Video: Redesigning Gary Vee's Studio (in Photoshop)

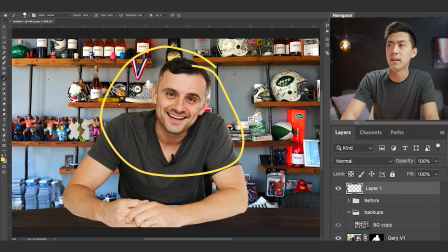(4:04)
We're gonna try to clear away some of the space behind his head, so nothing is sticking out like tree branches out of his face.
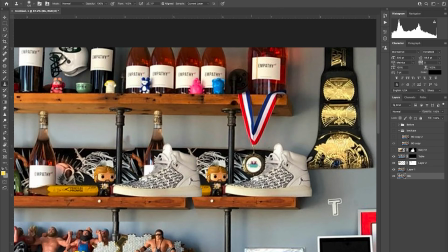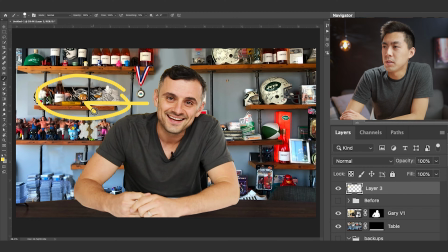(4:18)
All right, so now that we've moved this out of the way, it used to be over here, we pushed it this way, and we removed that wrestling belt that he had above his head. Kind of see the before and after. If I go like this, before and after. We've cleared up some space here around his head, right? So this area is clear.
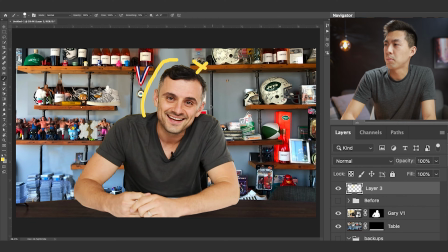(4:37)
Now I kind of want to get access to this part and this part, and maybe even here. I want to clear up these areas because they're still sort of encroaching on this visual space around his head. So what I kind of want to do actually is to move this over here a little bit more
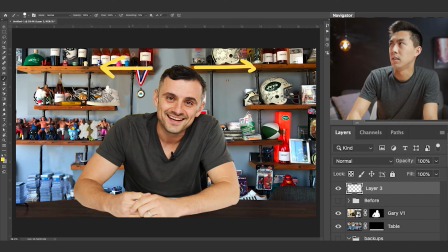(4:53)
and move this over here a little bit more. so that maybe the shelf ends here and ends here. Get rid of this bar here. And maybe this one as well. So that way, once we move everything over, it should feel a little bit less cluttered up here.
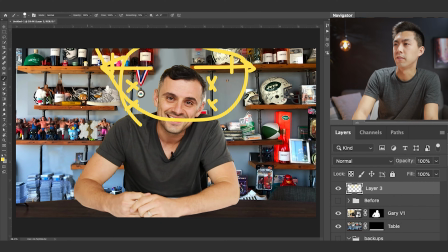(5:11)
And we can really make use of this space here to focus all that attention back here directly onto Gary and his face and what he's saying, right? Because again, where the viewer's eyes go, their attention will follow. So let's give that a try and see how it looks afterwards.
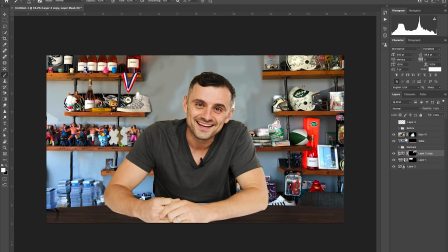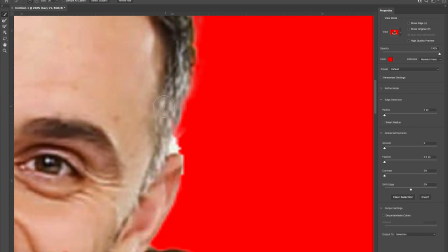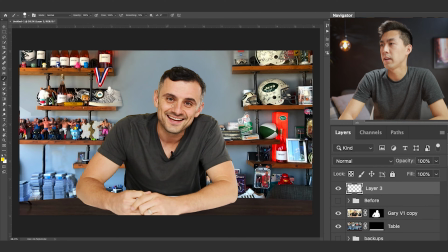(5:43)
So here's the after, and you see now that he is definitely way more in focus than before. But now what we want to do is we want to use camera settings to blur out the background. And the way we do that usually is to lower your aperture number.
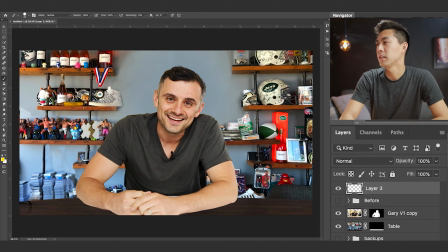(5:57)
What we're going to do here is simulate that effect by blurring the background and keeping Gary at the right amount of sharpness. And when you decrease your aperture on your camera, this is going to happen as long as you're focused on you. You're going to stay in focus, and your background's going to start getting blurry.
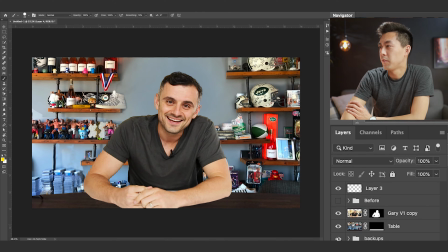(6:19)
All right, so now we can see this is before the blur, after the blur. And again, you can do this with camera settings too. And so we're not just doing some Photoshop magic here. This is really what's going to happen. This is the reason why I love these kind of projects, because you never know how it's going to turn out.
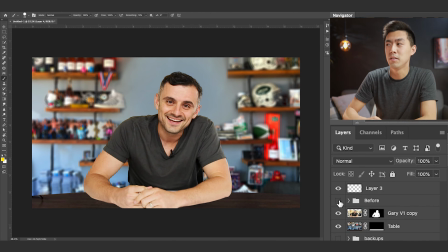(6:36)
And something I want to encourage you with too is I always tell my students, you never know how your studio is going to look if you don't take that first step to try something. So we're still not done yet. There's a couple more things we want to do. So let's dive into that before we take a look at the finished product.
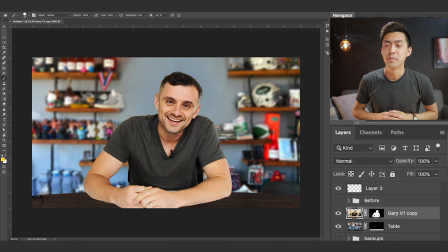(6:53)
So the next thing we want to do, Gary already has some very good lighting on him from the shot we took him from. So good on you, Gary, and your team. Awesome job. One thing that I often like to add for people is a light that shines from the top, because it gives you that spotlight effect.
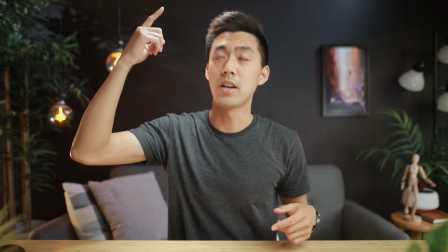(7:08)
Like you can see right here, we have a light that shines from the top onto my hair,
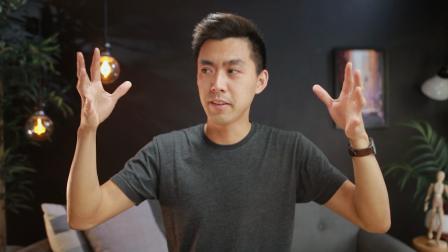(7:13)
onto my shoulders, and onto the table too, giving this sort of glow to me, saying, hey,
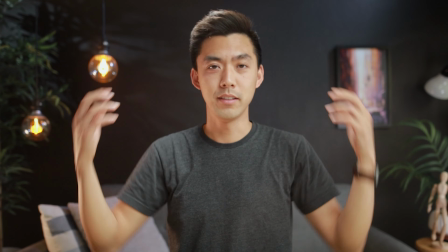(7:18)
this is like the light from above, like, oh, this is the center of attention.
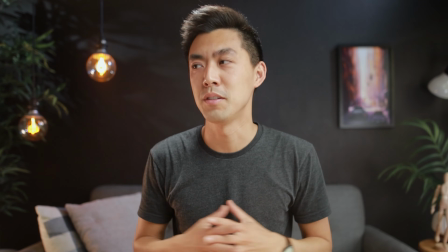(7:23)
This is where something is of value that you should pay attention to. So I want to add something like that for Gary.
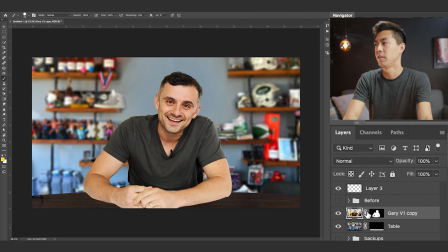(7:28)
So let's play around with that first and see what we can do.
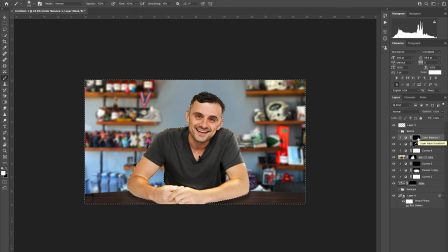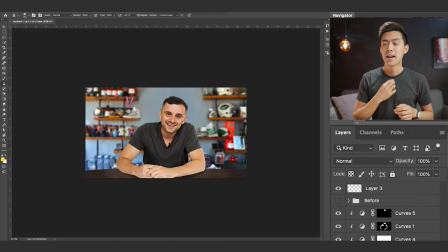(7:37)
All right, so another thing I'm noticing here is he still has his lavalier mic on, this lavalier, lapel, whatever you want to call it. We want to take that mic out of the shot because, again, we're trying to make this look as studio and as professional as possible. So we're going to go ahead and do that right now.
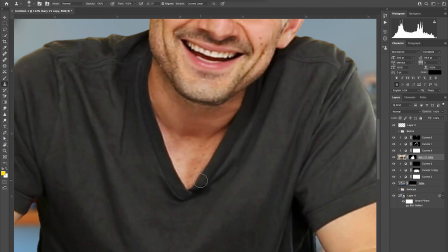So instead of having a lapel mic hanging off your shirt in the shot, usually what I recommend is people getting a shotgun mic. And a shotgun mic is a mic that can pick up your voice at a small distance, so it can be outside of the shot, pointing at you instead of in the shot, cluttering up the space and making it very obvious that you're shooting a video.
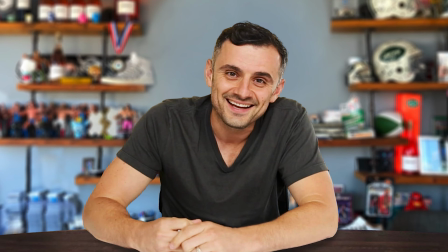(8:18)
All right, well, honestly, I'm liking how this turned out. To me, this feels very good, and maybe make him a little bit bigger.
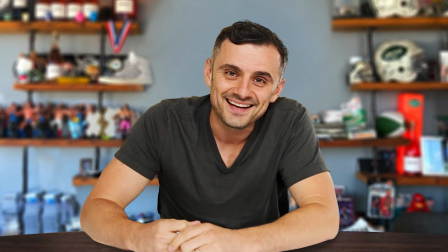(8:27)
Let's see how that looks. All right, so this is the final stretch. The last thing that we want to do here is we want to add some color effects and change up the colors just a little bit, kind of like a preset or a filter on Instagram. This is something that you can do in your camera when you're filming or if you're on a Zoom call, or run your video feed through this, through a preset or some other software to apply a color look on a live Zoom call,
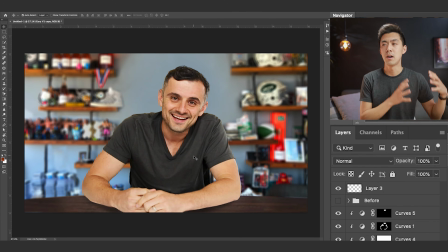(8:58)
for instance, or in your editing program on your computer when you are editing your videos. So keep in mind, this isn't just a Photoshop thing. This is something that you can do too as you set up your studio. So what we want to do here in the color step is really design a color look or a kind of a preset based on the colors that appear in your studio.
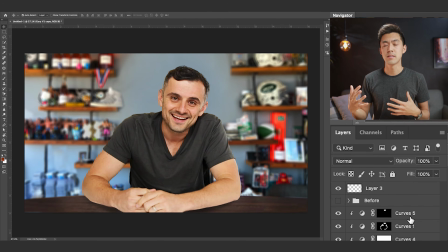(9:17)
So this is sort of a custom process that you're going to do once you have your studio set up. And we'll kind of go through it here with Gary's setup, and you can kind of see how I think about it. All right, so let's play around with some of these colors.
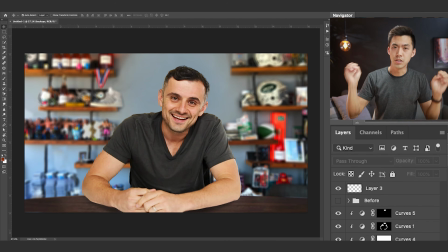(9:30)
All right, so now looking at this image as a whole, we want to do a quick check to see if there's anything that jumps out at us that kind of grabs our attention before Gary's face. So again, like I keep saying, we want to keep our attention here, but I'm noticing that, for instance,
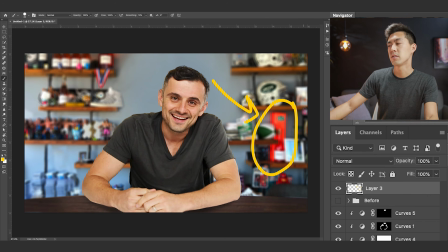(9:45)
there's something right here that's this bright reddish orange thing that keeps grabbing my attention. So what I'm going to do in real life, what I would do is I would move this object and replace it with something else. But here in Photoshop, let's see if we can take this object and just make it a little bit darker or a little bit less eye attention grabby.
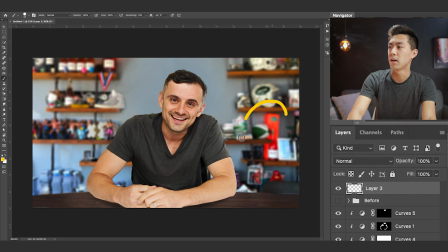(10:06)
All right, so now this is the before and after. You can see how that doesn't pop out as much now that we've made it a little bit less distracting. All right, so I think we're ready for the final step now, which is adjusting the colors.
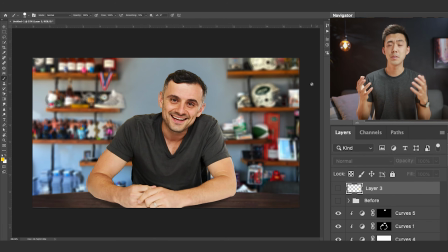(10:19)
And so this is a step that you can do in the camera itself, or you can do in your editing program when you're editing your videos, or if it's a live call, say on Zoom, you can even run your video feed through some software to do a similar effect. And this part of the process is kind of this nice bonus piece that I think does a lot for your video.
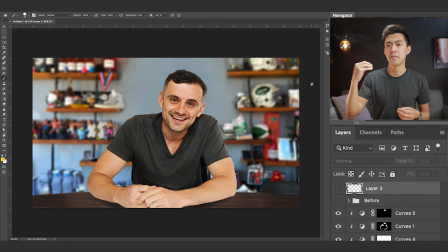(10:38)
It really adds that professional polish. And this is part of the process where we can design a custom color preset according to the colors that appear in your studio. So this is different for everybody based on the stuff you have in your background, the color clothes you tend to enjoy wearing, even your skin tone.
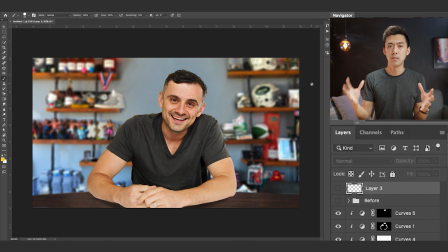(10:56)
All these different things create this unique color profile that we're going to design for here. So let's dive into that and I'll show you how we can kind of add that final layer of polish to this shot.
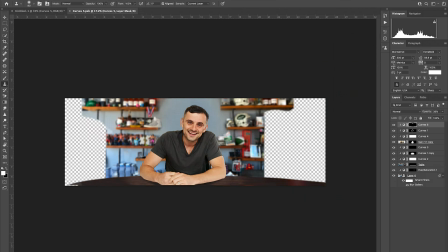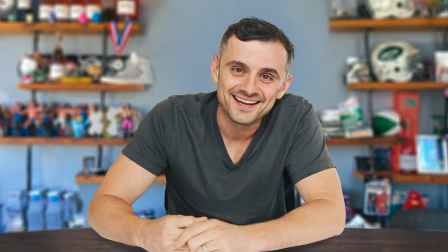(11:12)
All right, so there you have it. This is Gary V's finished studio redesign, at least a simulated one in Photoshop. I hope you enjoyed it, and I hope you took away some actions that you can take to improve your own video studio at home. And if your name is Gary, feel free to reach out if you ever need some help. Would love to help you out, man. Your stuff is awesome. I think you're doing some great stuff in the world, preaching empathy. I think that's something that the world sorely needs. And for any others of you who also want some help, that's what this channel is here for. I'm here to help you reach your audience so that you can also serve the people that you're here to serve in a way where you actually get their attention. And so they actually listen to you instead of getting distracted and completely glossing over you and ignoring you and your videos online. So that's what professional quality video will really do for you and your business or whatever it is you're making videos for. So if you're curious to learn more about setting up your own studio space at home or in your office, got some videos here that the YouTube algorithm thinks you might like.